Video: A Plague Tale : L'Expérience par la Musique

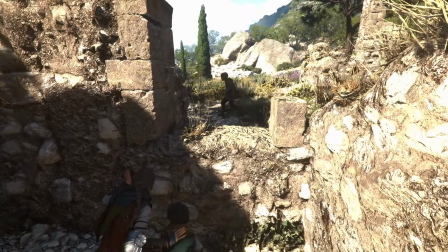4:18 Ce thème revient un peu plus tard, dans sa tonalité mineure lorsque nous tuons notre première cible.
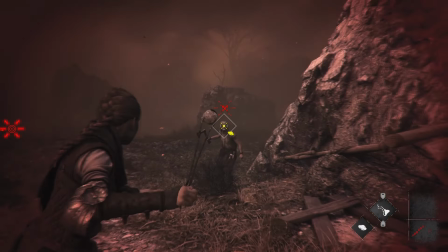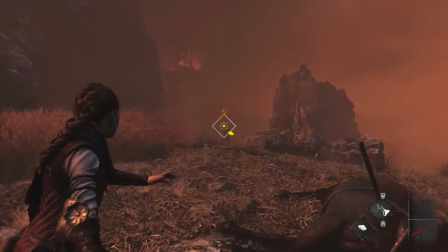4:32 Cette fois-ci Amicia n'hésite plus. L'énergie de la musique nous laisse entendre qu'elle est déterminée, que tuer est devenu une nécessité.
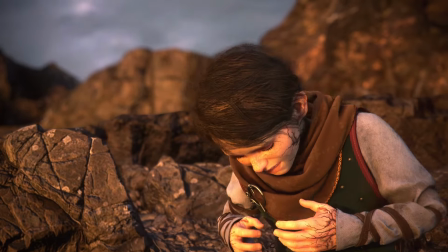4:39 La macula possède elle aussi un motif musical dans ce second jeu. Il est joué par une note stridente au violoncelle pour insister sur le fait qu'elle prend de plus en plus le pas sur Hugo.
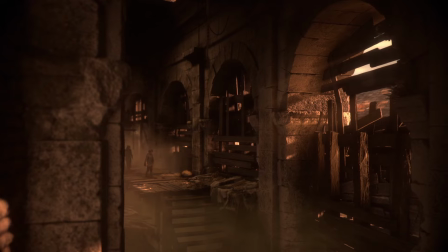4:48 On sait maintenant que la maladie est liée à la venue des rats et qu'ils sont attirés par lui.
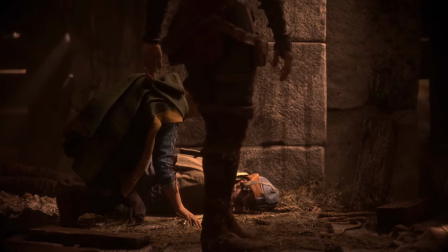4:52 C'est encore une utilisation intelligente de la musique qui sait avant les personnages ce qui va se passer et qui en informe le joueur.
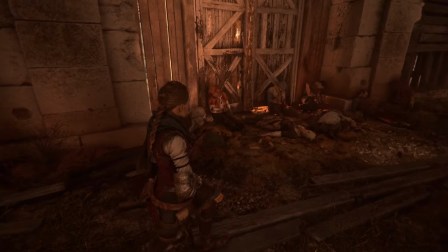4:57 Alors que nous traversons une arène, Amicia et Lucas croissent des corps qui semblent être morts d'une manière étrange.
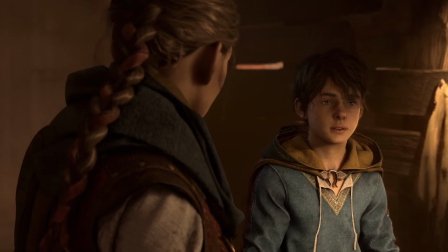5:02 Les personnages supposent qu'ils ont succombé à la peste, mais aucun corps ne présente de morsure.
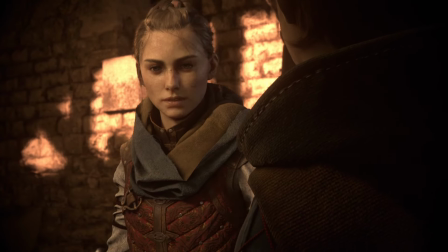5:07 Les rats ne sont donc peut-être pas ici, ou peut-être que quelqu'un a ramené la maladie d'ailleurs.
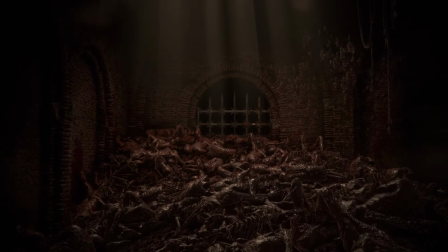5:11 Mais la musique nous indique le contraire, car le motif de la macula joue en arrière-plan, nous indiquant que les rats sont présents, cachés quelque part, et qu'ils sont prêts à sortir à n'importe quel moment.
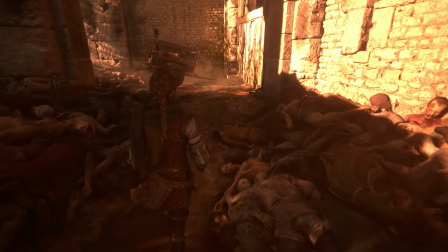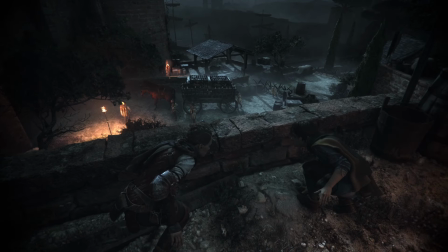5:29 Dans le niveau suivant, nous traversons la ville à la nuit tombée, nous savons maintenant que les rats sont là, et qu'ils apparaissent lorsqu'il n'y a plus de lumière.
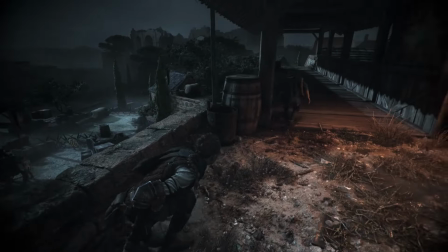5:36 Plus on avance, plus le motif joue de façon prononcée, pour préparer le joueur à leur arrivée imminente.
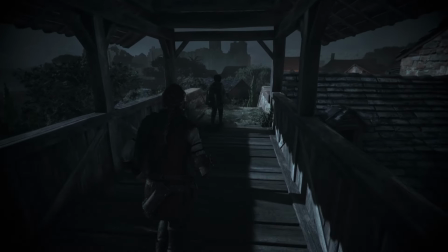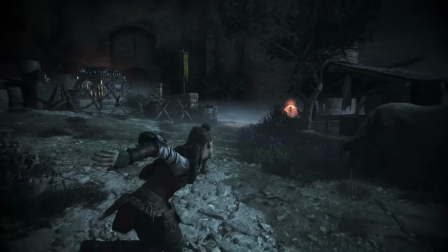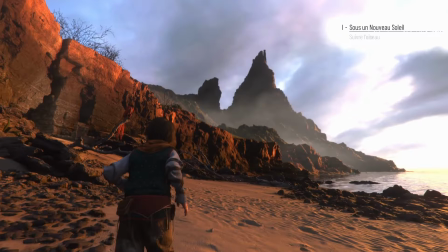5:55 L'île de l'Hakuna a aussi son propre thème, chanté par le chœur.
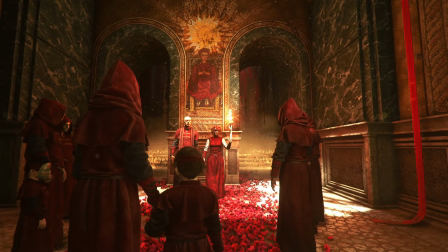5:59 Il se développera par la suite pour représenter la divinité présente sur l'île, appelée l'Enfant des Braises, dont le comte et la comtesse, ainsi que les résidents, vouent un culte.
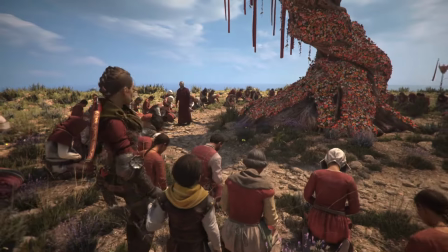6:07 Le thème passe d'ailleurs de l'extra diégétique à l'intra diégétique, alors que les habitants chantent la mélodie durant les fêtes des jours ardents.
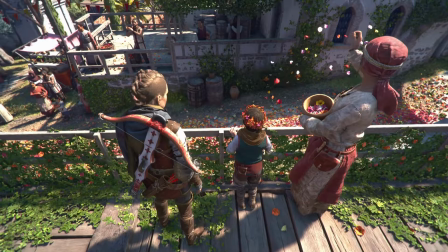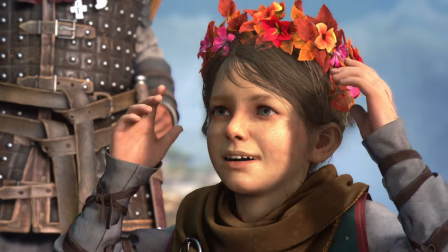6:23 J'aime penser que ce thème, c'est le requiem pour Hugo, mais qui connaît différentes évolutions. C'est d'abord l'appel d'une île et l'espoir d'y trouver un remède, puis le chant d'une divinité qui se dévoilera être un ancien porteur de la macula au destin tragique,
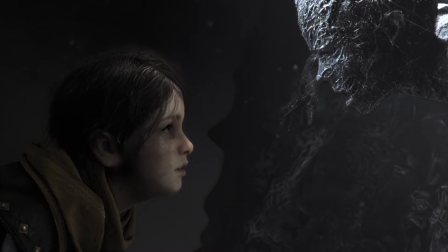6:35 scellant avec lui le destin d'Hugo.
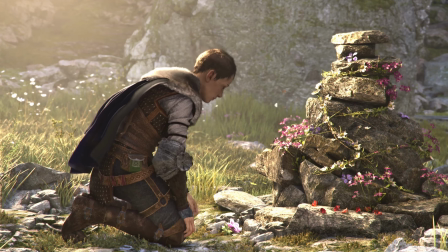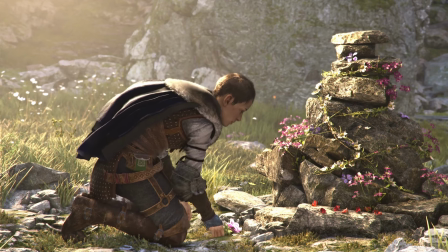6:43 Dans l'épilogue, le chœur reviendra pour chanter la mélodie du thème principal, la même mélodie qui nous introduisait le premier jeu dans le menu, venant ainsi clôturer l'arc narratif.
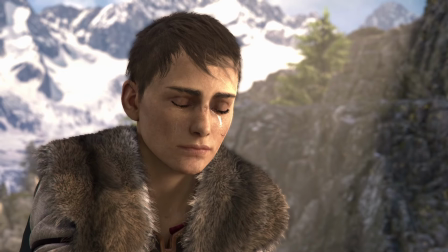6:52 « Puisse cette terre se rappeler, à quel point tu l'aimais ?
» Dans ce même épilogue est joué la version du thème à la guitare et à la nickel arpa.
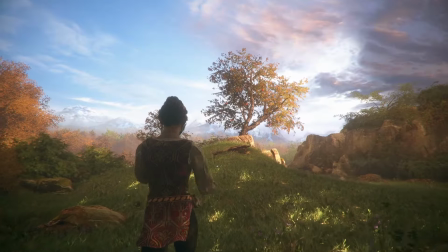7:00 Cette version est aussi la première musique que l'on entend au début du premier jeu. C'est un morceau qui rappelle beaucoup de nostalgie.
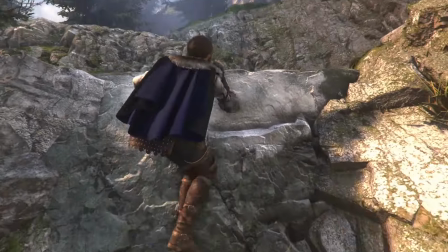7:05 La sensation de jeu est différente alors que nous avançons avec Amicia, cette fois-ci seul. Nous escaladons des rebords sans avoir à faire grimper Hugo avant nous comme nous avions l'habitude de le faire.
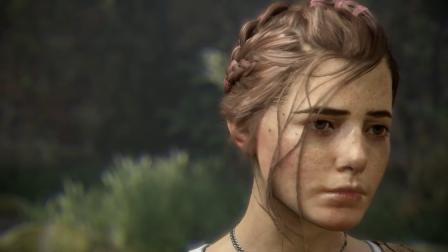7:15 Et grimper cette montagne en devient douloureux. Ce thème était dans le premier attribué au père, sous le titre « Father », puis est ici destiné à Hugo, et est renommé « Brother ».
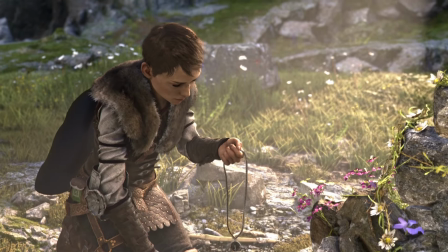7:24 Quand on y réfléchit, ces deux personnages sont morts.
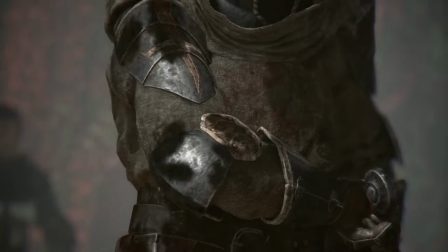7:27 Alors est-ce que Olivier de Rivière savait à l'époque qu'il composait ce thème pour annoncer aux joueurs l'événement tragique qui allait se produire quelques instants plus tard ?
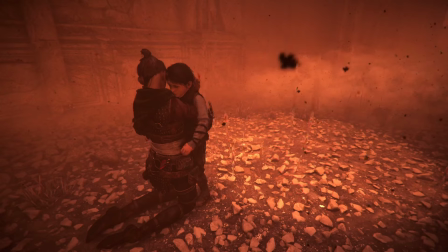7:33 Ou bien est-ce que tout a fait sens lorsqu'il a composé cette version pour Hugo, à la fin du deuxième jeu ?
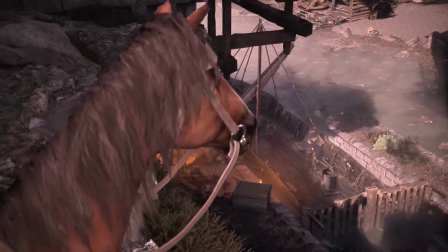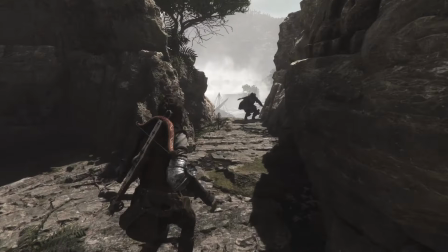7:45 Il y a un autre thème dont je veux vous parler, déjà parce qu'il va me permettre de faire une transition avec le prochain sujet, mais aussi et surtout parce qu'il dépasse le point de vue narratif.
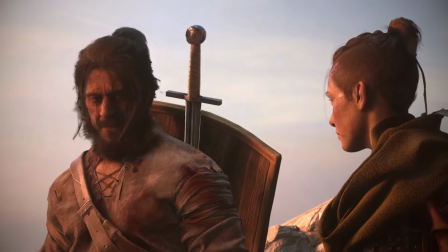7:54 Ce thème est celui du nouveau personnage, Arnaud.
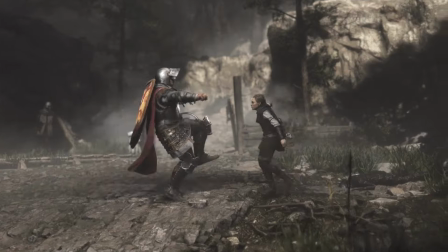7:56 Il est d'abord présenté comme un ennemi par une mélodie menaçante jouée à la cornemuse, nous annonçant avant même qu'on le voit, la puissance de ce soldat contre qui nous ne pouvons rien faire.
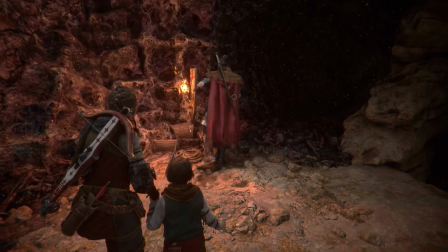8:05 Devenu notre allié, le thème d'Arnaud va être repris par les cordes, le plus souvent associé à Amicia, alors que les personnages s'entraident et que la confiance entre eux grandit sans pour autant être bien établie.